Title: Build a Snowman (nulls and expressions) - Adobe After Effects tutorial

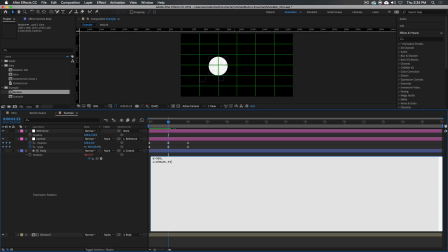489s
Now math.pi is this set of mathematical constants. So we can just go to the math and say, hey, here's pi. It's like when you hit the pi symbol on your calculator, it's 3.1415, blah, blah, blah. And we just call that up by typing in math.pi, capital M, capital P-I. Semicolon to end that line.
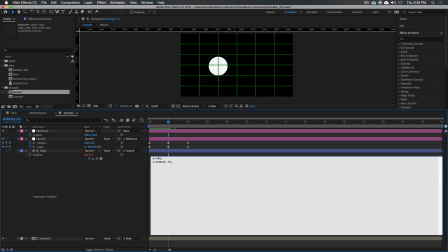507s
We've got the circumference just using our high school math. So now we're going to need to get the rotation. The rotation is going to be equal to 360 degrees, and it's not related to the first number 360. I realize this might be a confusing whoopsie. Should have used a slightly different number, but anyway, we've gone this far now.
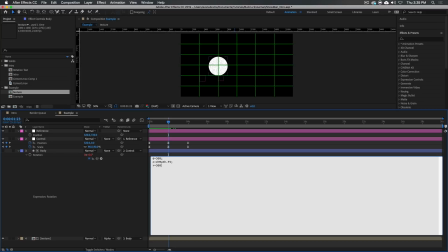526s
So 360 degrees divided by C for the circumference. And we're going to use this number to drive the rotation of this thing. So a few more things we need first. We need to know delta X change. How much on the X axis are we changing?
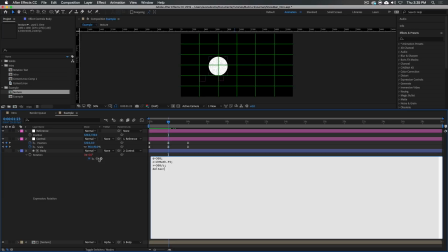542s
How far is this thing rolling? So delta X is going to equal the first part of this position. So you can just pick whip to the first part here, or you can type out this comp.layer.transform.position, and that'll get you where you're going. Just make sure you name things and label them so you can find them.
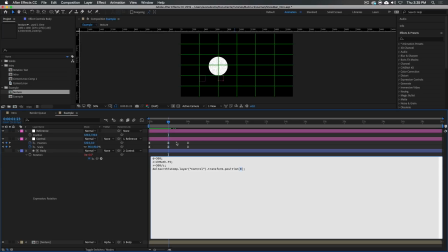560s
And we're looking at the zero part, the first part of that property. And again, semicolon. Now we're going to also need the scale, and the scale is going to be equal to the first part of the scale. Same thing. And we need that scale because as this layer scales up and down, it changes the circumference.
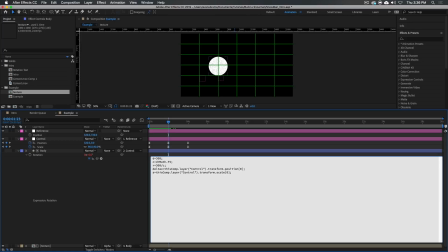576s
It's getting larger. It's getting smaller. You're scaling that layer up. So it's important to bring that into the calculation. Now our final line, when we put it all together, is going to be R times delta x. So the rotation times the change in distance divided by the scale.
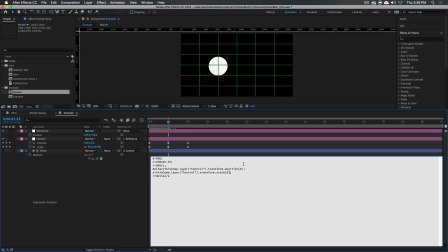593s
And one thing we've forgotten to do is that this scale here, we don't want the raw number. We want to divide this by 100. Now, why do we want to do that? Well, because the scale, when it's at 100 out of 100, is a 1, meaning no change. Times 1, stay the same. If it was at, say, 50%, it would be 50 out of 100, or a half.
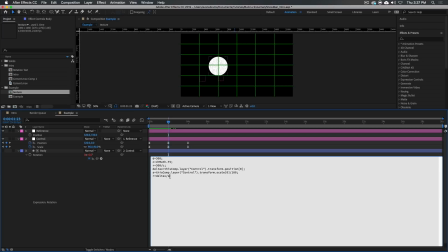612s
So we would be dividing by a half, and we'd be changing this thing to have scaled correctly as we scale this up and down.
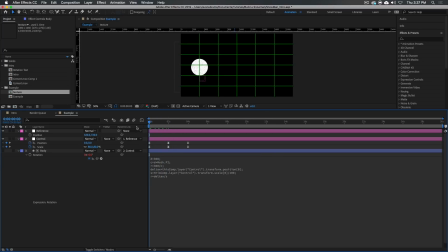620s
So I'm going to click off, and I'm going to cross my fingers and hope this looks correct. Look at it go.
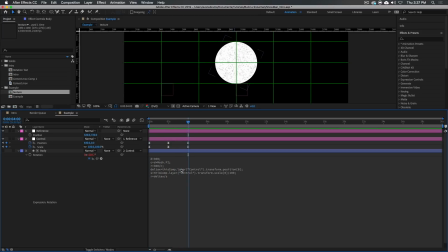625s
It's rolling. It's rolling along. So just a few lines of expression, and this is already automating so much of the process.
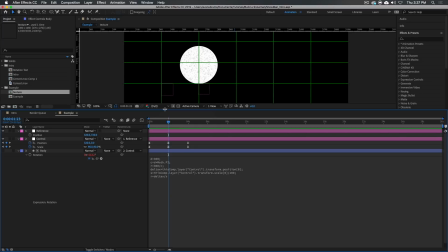633s
Now, why is that important to automate this kind of thing? Well, we could have just done regular rotation keyframes.
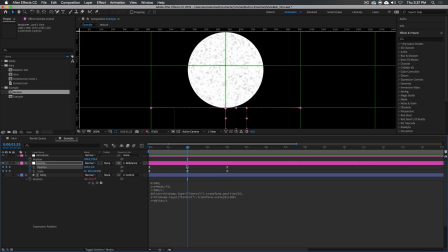639s
But now I have the freedom to do a little thing like this. Let's say I want a little anticipation before this starts rolling again. I can copy this keyframe. I can go back in time a little bit to here. So now it'll arrive at this point earlier. And then I want it to just kind of roll back a bit and then start going forward.
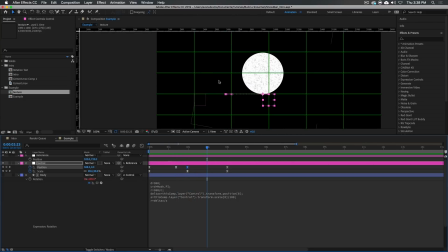658s
So it's going to roll back and then start going forward. It builds a little bit of that anticipation. And I don't need to set an extra keyframe for the rolling. How wonderful is that?
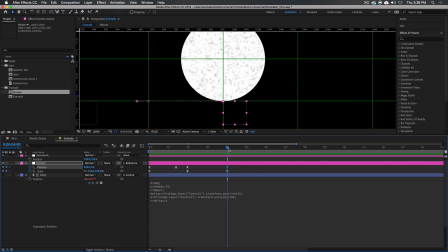668s
And on this side, I could say, well, maybe it overshoots a little bit before it comes to here. So it's just going to go a little bit beyond and then come to rest.
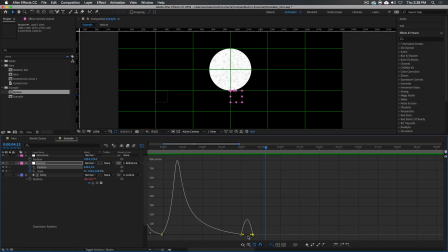677s
So, and I'll probably need to touch up the keyframes here a little bit so that it's, you know, not as sucky.
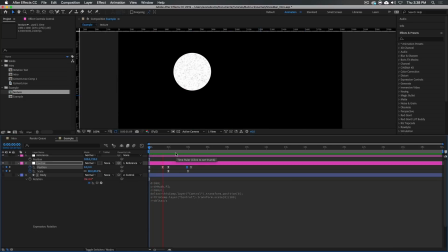683s
So now we've got those things built in by just adding a few more keyframes.
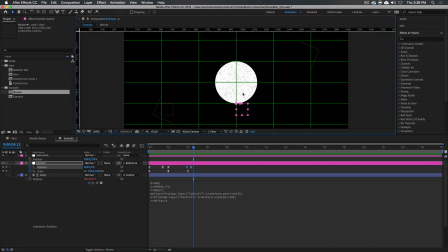687s
Kind of brings it to life just a little bit. And it's automatic. It's automatic because we know the action of this thing is rolling. So if it ever changes its position left and right, it has to change its rotation. It's forcing these things together. We're kind of rigging this thing so that it always behaves the way we want.
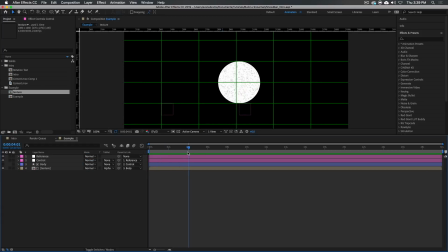706s
Now, something else I want to change here is that the texture is scaling up, right?
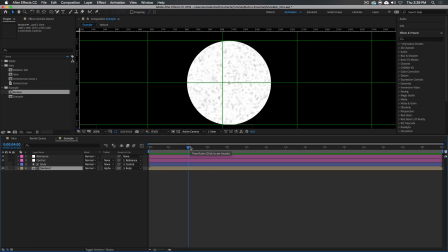712s
The texture is scaling up. It's stretching. That's not necessarily what we want for the snow, right? The snow should be adding on layers. So this texture being parented to the body isn't really working out. But we can undo some of that scaling by calling up the scale of the control
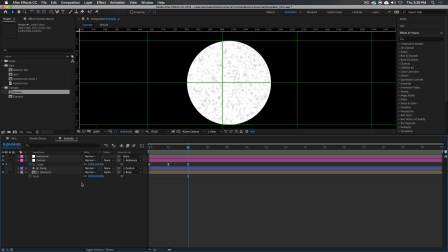731s
and the scale of the texture using another expression to link these together, right? Because we always want this relationship to be true.